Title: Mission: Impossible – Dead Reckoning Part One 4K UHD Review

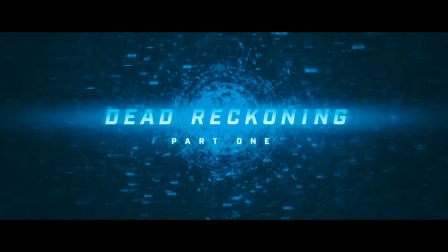What's up guys, today we're going to check out Mission Impossible Dead Reckoning Part 1 on 4K UHD. I'm not here to talk about how good or bad the movie is, I'm just going to share some of my thoughts on the video and audio quality. Now let's go over a few tech specs. The movie was shot in 4.5, 4K, and 6K. It's got a 4K DI, it's rated PG-13, runtime is 163 minutes, aspect ratio is 239 to 1, and the audio is in Dolby Atmos. Before we take a look at the audio and see how active this mix is, if you don't know what the Atmos viewer is, you can find a link down below in this video's description that tells you all about it, what it does, and where you can get it. You can also find a list of all the gear that I use for these 4k reviews down there as well. Now let's jump over to the Atmos viewer and see how active this Atmos mix is and check out a few of the best scenes.
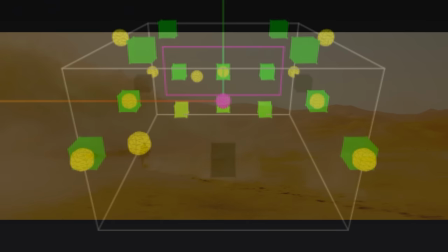At 13 minutes in we've got a huge sandstorm with tons of swirling wind effects that'll light up every one of your speakers,
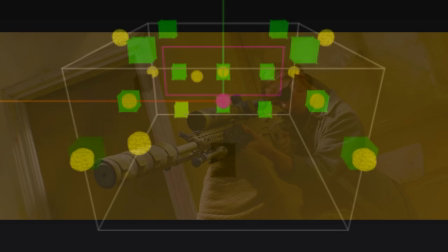along with bullets being shot through the lower channels.
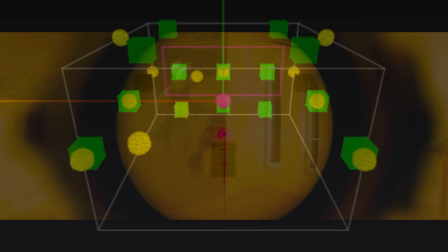Surprisingly, this whole scene was static without any dynamically moving objects, and this is pretty much how it is for about 99% of the movie.
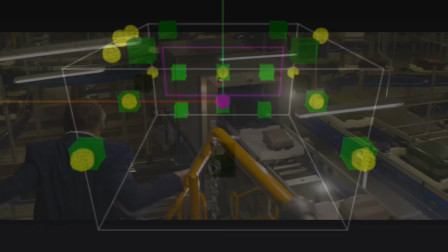The scenes with dynamic movement come in at 38 minutes when Benji is in the baggage room, and in this scene you'll hear the luggage moving in the background throughout the various speakers.
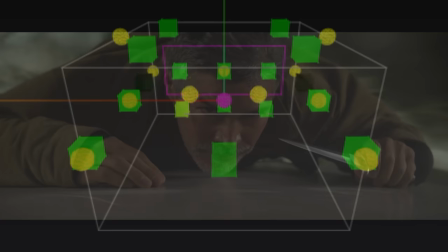At 2 hours 18 minutes in, you'll hear the train as it goes through the tunnel, so you'll get this echoing effect as if you are,
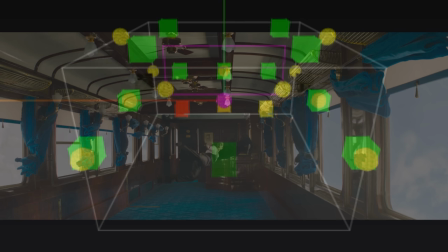you know, in a tunnel, and there's a couple seconds when Tom and Peggy are hanging out in the train where you'll hear some stuff dangling above your head. Other than those few moments, everything remains static. Now it is still a very good sounding mix, so don't let that color your enjoyment.
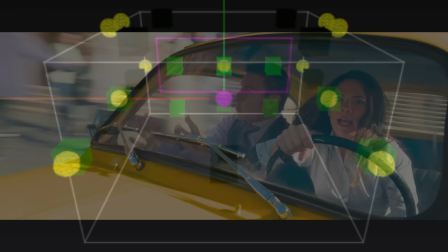There's a great sounding car chase at an hour in with tons of movement within the lowest channels, and even the quieter parts have extension that reaches up top. And there's also a few hefty bass drops that caught me off guard.
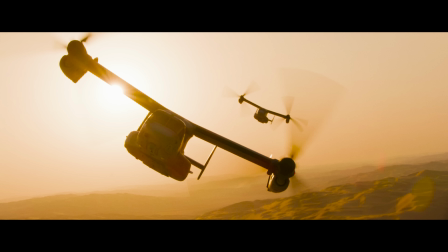The sound of the military chopper right after the credits should rumble the ground, and the submarine blowing up felt like it was dipping into the infrasonic realm. Now, other than those two moments, and maybe one or two other times, I felt the bass could have been a lot more aggressive.
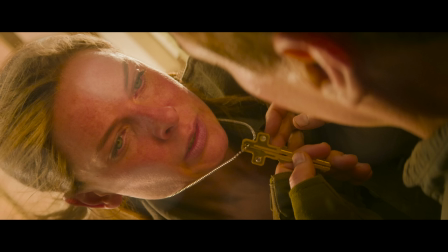The action scenes felt like they should have hit a lot harder, and this is with a 6 dB boost on my subwoofer over my calibrated settings. Nowadays, it seems like you've got to really have a separate preset with the LFE channel bumped up and running super hot, which does kind of suck. If you're new to the channel and you're in a home theater or want to keep up with the latest in audio and video gear, tap the subscribe button for new weekly videos. And also thanks to all my Patreon and YouTube member subscribers for supporting the channel and making this purchase of Mission Impossible Dead Reckoning possible on the Kaleidoscape so I can bring you the home theater movie loving community this 4K review. If you want to join Patreon or the YouTube membership, you can find links down below in this video's description. Video quality wise, this is a very clean, very sharp detailed transfer.
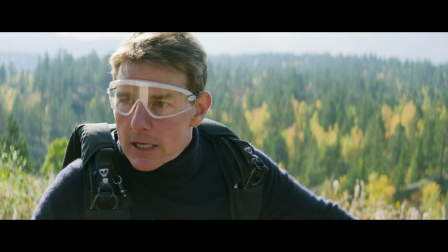It does look as if they added a very light layer of grain on top of the digitally shot footage to give it a more film-like appearance,
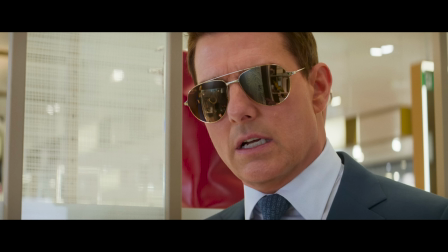so it doesn't have that crisp clinical digital look, although it is very close.
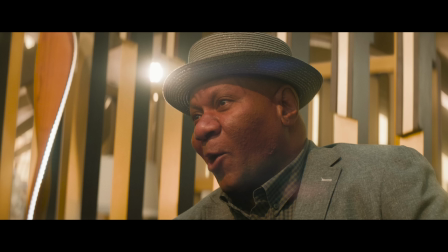I mean, you can count the textures on Luther's hat, and the textures on his jacket just look amazing.
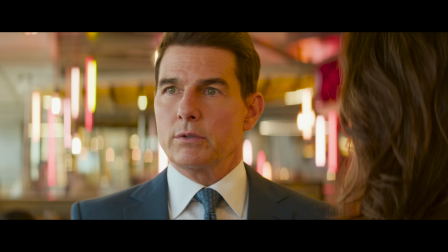That's how much detail is discernible. Tom is also starting to look his age in this one.
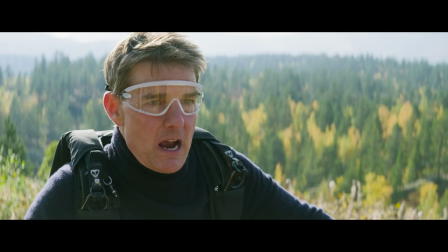The CG also looks really good and blends in seamlessly for the most part and never took me out of the movie. As for the HDR per the Kaleidoscape transfer, It's got a max CLL of 1000 and a max FALL of 453.
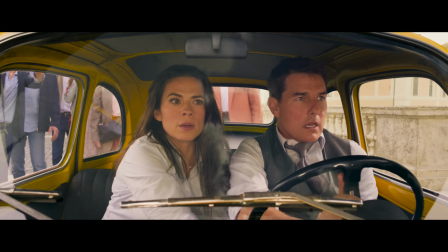It's not an eye scorcher, but I found the picture to be plenty bright. It's got a very natural color palette without looking overly saturated.
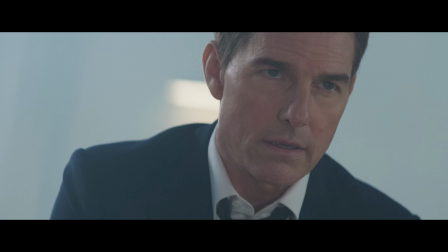There's also some great shots that borrow from the first movie with its angles and depth of field and its use of colors that ties both movies together nicely.
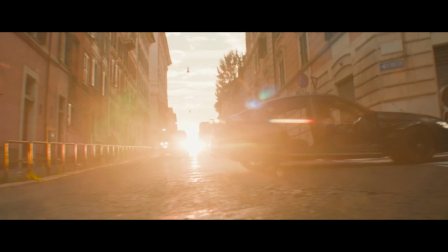The specular highlights pop from all the JJ lens flares and the sunlit shots, while shadow detail even for the darkest scenes kept details from being crushed. Which I thought looked fantastic. Overall this is a winner of a transfer. It's got tons of detail, has a film-like feel with very pleasing HDR. And I should also mention that there are no switching IMAX aspect ratio. It's in 2.39 from start to finish just like it was at the theaters. That being said I'm gonna go with a 9.2 for video. For audio it's got a really good sounding mix but I think the lack of bass really drags down the dynamics.